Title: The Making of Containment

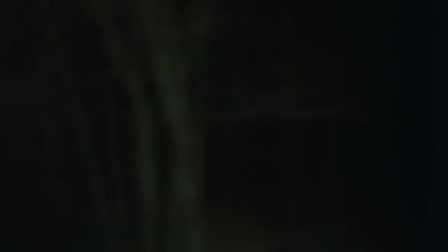252s
Once I finally had the plates, I blurred them with a lens blur that matched the depth of field and used After Effects to composite the shots.
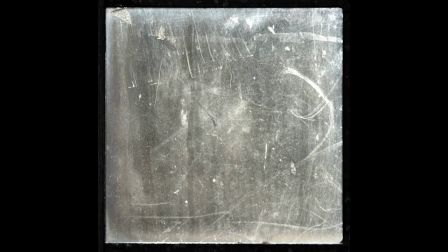260s
To really sell it, I downloaded a glass texture and overlaid it on top of the background plates.
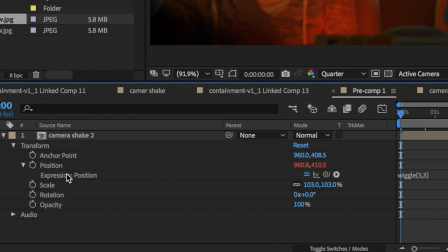265s
Then for the final touch, I used a camera shake, wiggle gesture in After Effects to sell the bounciness of a car.
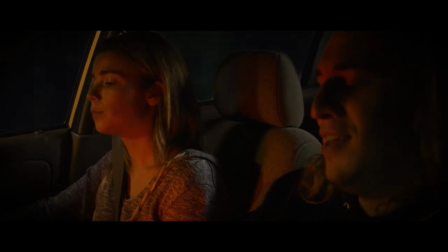271s But you're staying at my dorm room anyway. I mean, you said you loved me, right?
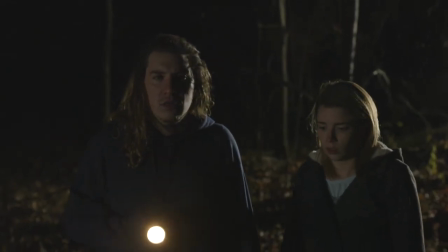278s
So let's talk about the actors. Having professional actors was an absolute game changer,
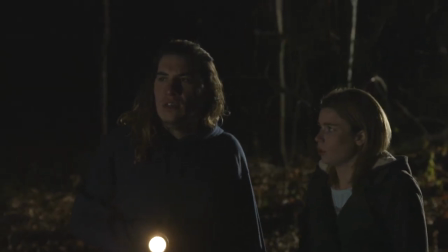284s
and it's worth devoting what you can from a budget to pay for actors, because the difference in quality is absolutely worth it.
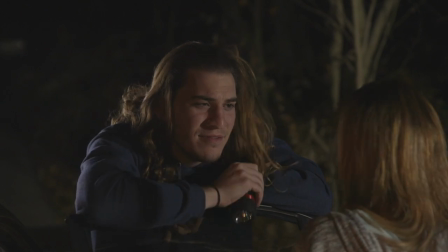291s
These two had all their lines down, and sometimes they knew the script better than me.
Like, I'll tell you what.
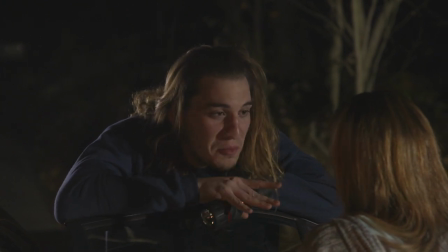298s I'll go in there real quick, scope it out, and I'll be back before you know it.
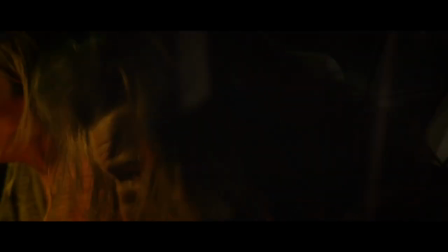303s
So for this shot, I actually sat in the back of the car with my DP.
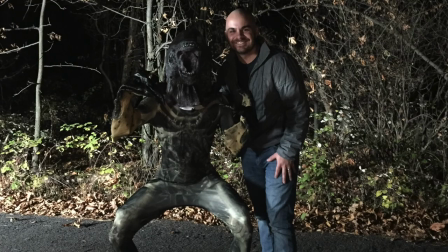307s
When I called action, I had the alien, or in this case, my little brother, crouch while we backed up at full speed.
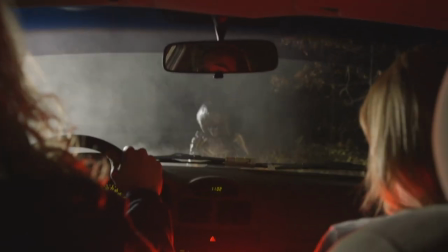314s
We reversed the shot in post. This allowed us to be inches away from him and move at a very fast speed. without having any risk of actually hitting him.
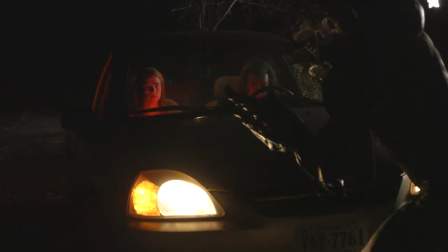323s
We did the same thing for the exterior shot.
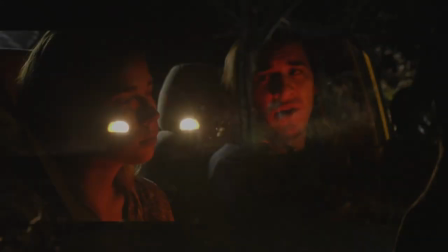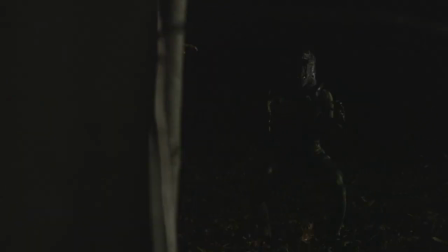332s
It was really important to me to show as little of the creature as possible. One, because he looked ridiculous in his skin-tight skeleton suit and xenomorph mask. Please don't tell Ridley Scott.
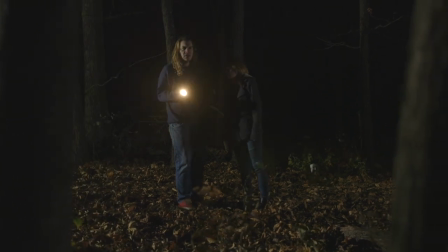344s
And two, because even though it's cliche, it's typically scarier when you see less, as we all know from Jaws.
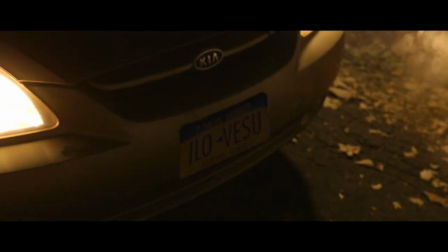351s
I fully intended on printing some fake license plates to really sell that the two of them are somewhere in upstate New York and to cover my actor's plates.
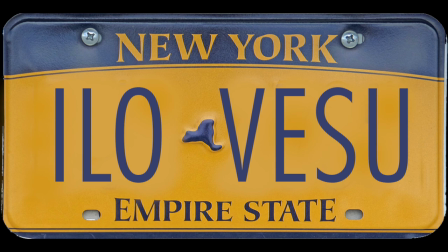360s
On the day, I forgot, so I photoshopped this vanity plate and motion tracked it in After Effects.
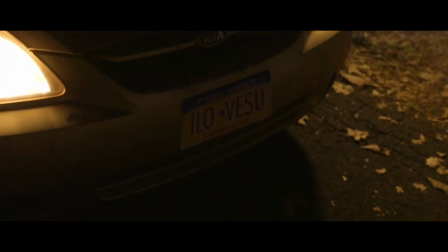366s
A few have picked up Gavin's nod to his community college, which he lovingly refers to as SU, even though it's not a university.
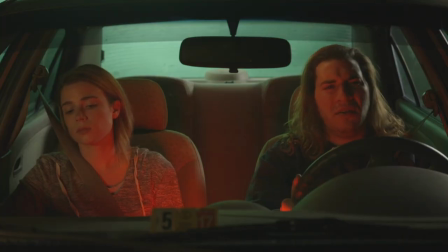373s I just drove all the way down from SU, so I thought you might meet me halfway or something, but you know, it's cool.
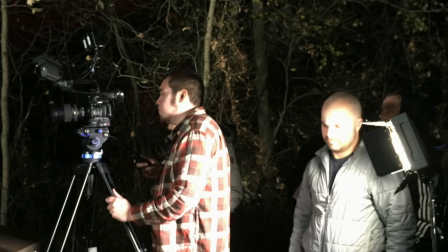379s
My director of photography really did an amazing job realizing my vision.
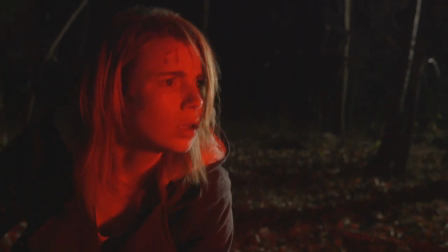383s
We met early and talked him through multiple references where there were strong traces of red and yellow lighting.
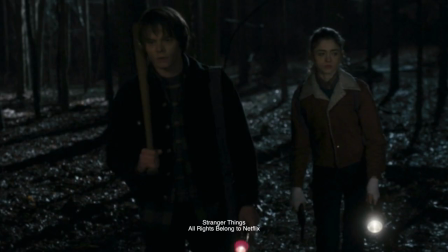391s
We also talked about how to light the woods in a way that was both believable and stylized.
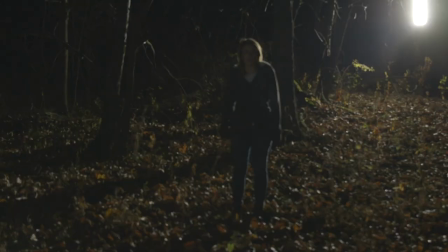396s
We primarily used two 2K equivalent LED panels from Kame TV.
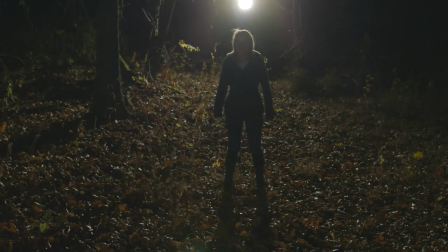402s
And since we were shooting in the woods, I rented six V-mount batteries to keep the lights mobile. This really allowed flexibility for us to just move the lights around at will.
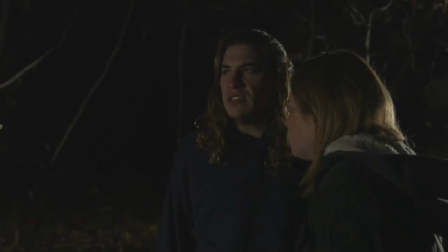411s
A lot of our approach to lighting was a large bounce for soft key lighting and backlighting the forest as a whole.
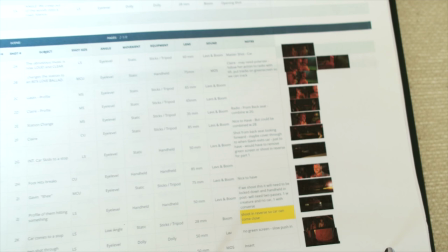418s
When we moved into our second night of filming, there were way too many shots in my storyboards to cover,
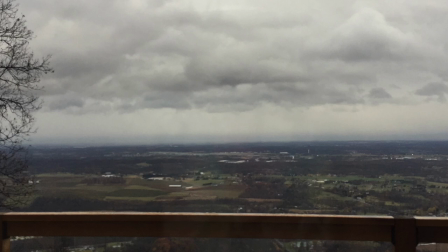424s
especially because we were expecting a freezing rainstorm, of course. So here I cannot stress enough how important a good AD is.
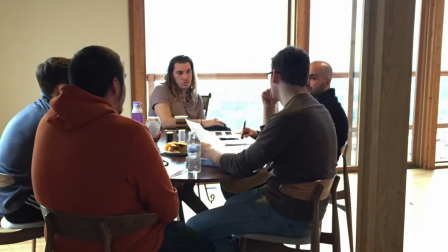433s
My friend, Zach Griffin, walked the set with me and my DP, then sat us down to see how we could consolidate shots. This was pretty stressful, but was invaluable to getting the film done in the ambitious timeline.
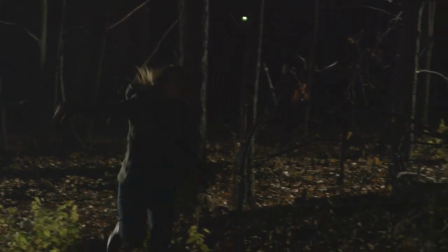446s
A big priority for this film was making sure that the actors felt safe and well-prepared for all the running and stunt work.
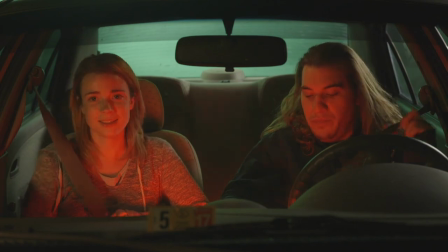454s Sleepo. Oh, good call. You have me safe. Right.
So my advice to anybody in filmmakers out there, or even experienced filmmakers,
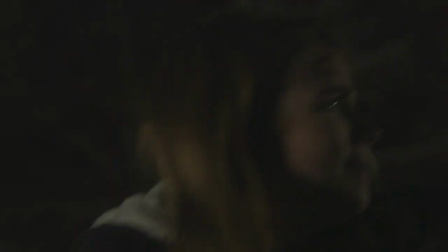463s
is never wait till you're on set to try something with the actors that they may not be comfortable with.
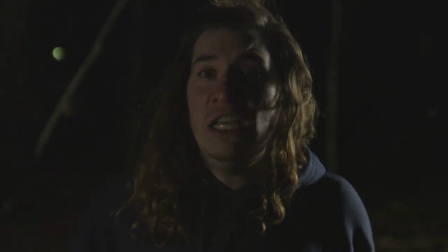469s
Always have an open conversation with them before you even arrive on set. And explicitly explain to them your plan.
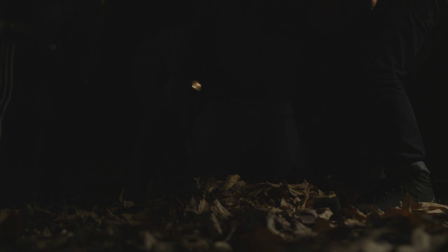476s
Don't do anything without first getting their consent. Or don't try anything that they may not be comfortable with. Have a conversation with them ahead of time. So for this stunt shot, we ordered a crash mat and various pads for elbows, knees, chest, etc.
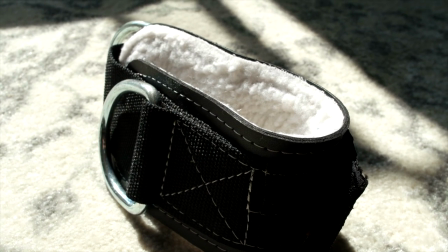492s
We had special ropes and cuffs with soft interiors to prevent rug burns, etc.